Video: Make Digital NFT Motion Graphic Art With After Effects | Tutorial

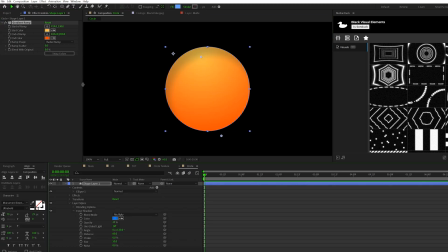And then I can come here and change my colors to whatever I want. And these are the colors I've picked. Then what I can do is grab the pen tool and draw a mask halfway through our circle.
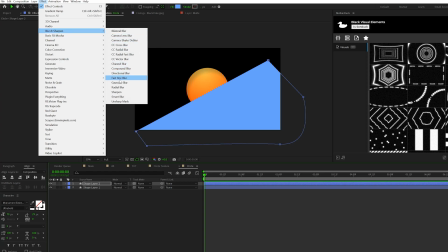I'll then go to effect, blur and sharpen, grab a Gaussian blur, set the Gaussian blur up to maybe 200. And then go to blend mode, set it to dissolve, then go to effect, channel, and grab a set mat. And then we'll set the mat layer to the bottom shape layer. And then we'll come here to fill at the top and set this to like maybe a hot sort of red.
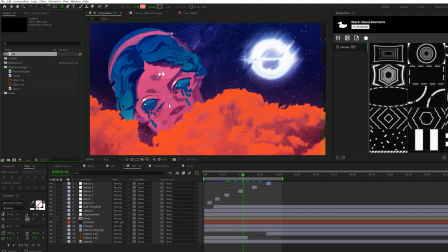Nice. And then we'll go back to our main composition. And then we'll go to our project panel, drag our circle composition underneath all of our effects.
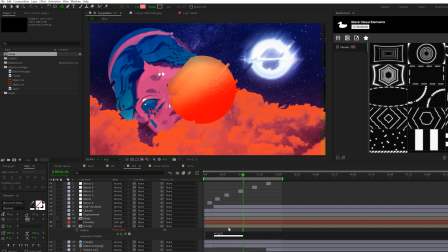And we'll hit P on keyboard for position, alt click the stopwatch, we'll type wiggle, open parenthesis, 0.5, 250, close parenthesis.
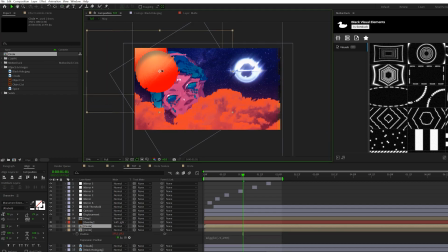We can take the circle, move it around our composition, duplicate it, and start creating variations, like scale it down by a little bit. And we can create a handful of circles like this by duplicating randomly and scale it around.
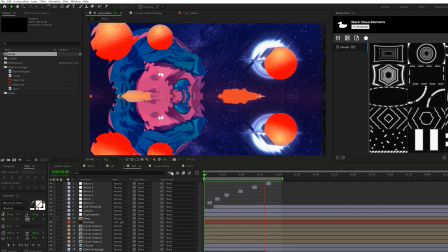So now we've created our own objects and we added a little bit more detail to our art piece.
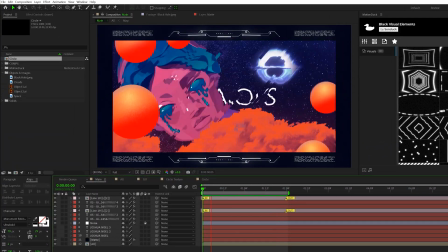So the point of this video was to teach you a handful of techniques to where you can go ahead and create your own unique piece of work and kind of get you started on that.
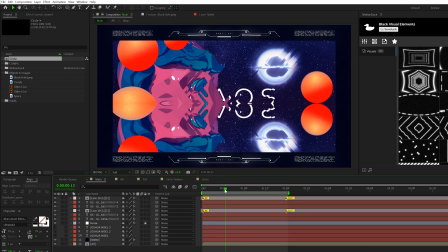I want to talk about how I added in a little bit of story to my final art piece here. So for example, so to add a consistent theme into this, I added in a word called chaos to make sense of everything.
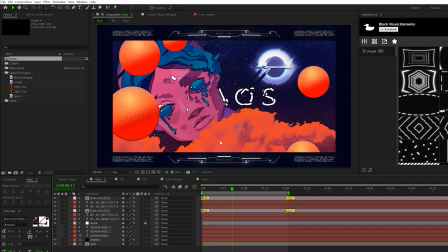However, you cannot read the word chaos because it's cut in half the entire time. It's either hidden by the head, or when the head disappears, you can only see the other half. And what I'm making sense of here is that when the head disappears, the scene tends to be a little bit more calm.
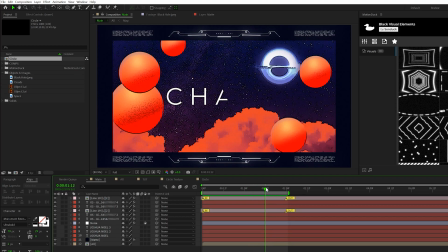You'll see that the distortions disappear, and the text stops moving and you can kind of make out what it says.
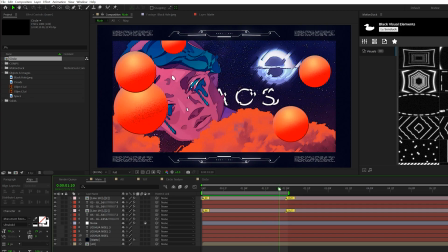And then when the text comes back, you can see that everything is in chaos.
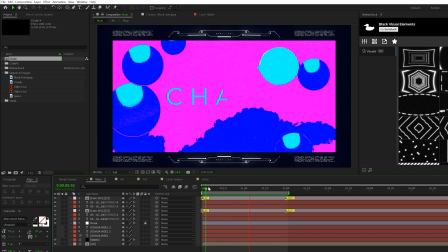So I really wanted to have this subtlety to build a small story element to my art piece.
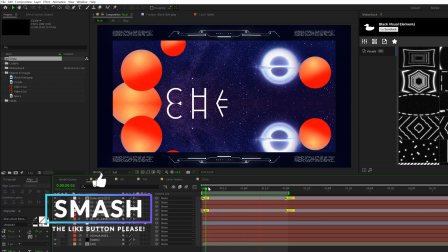So I'm not going to show how to create this specifically. So think about how you can add like little elements like that to help make sense of your creation. If you create your own digital art due to this video, please be sure to either leave a comment down below with a link to that work, or you can tag me on Instagram so I can take a look at that because I'd love to see it. So hope you enjoyed this video. Please be sure to subscribe if you haven't already, and always be creative.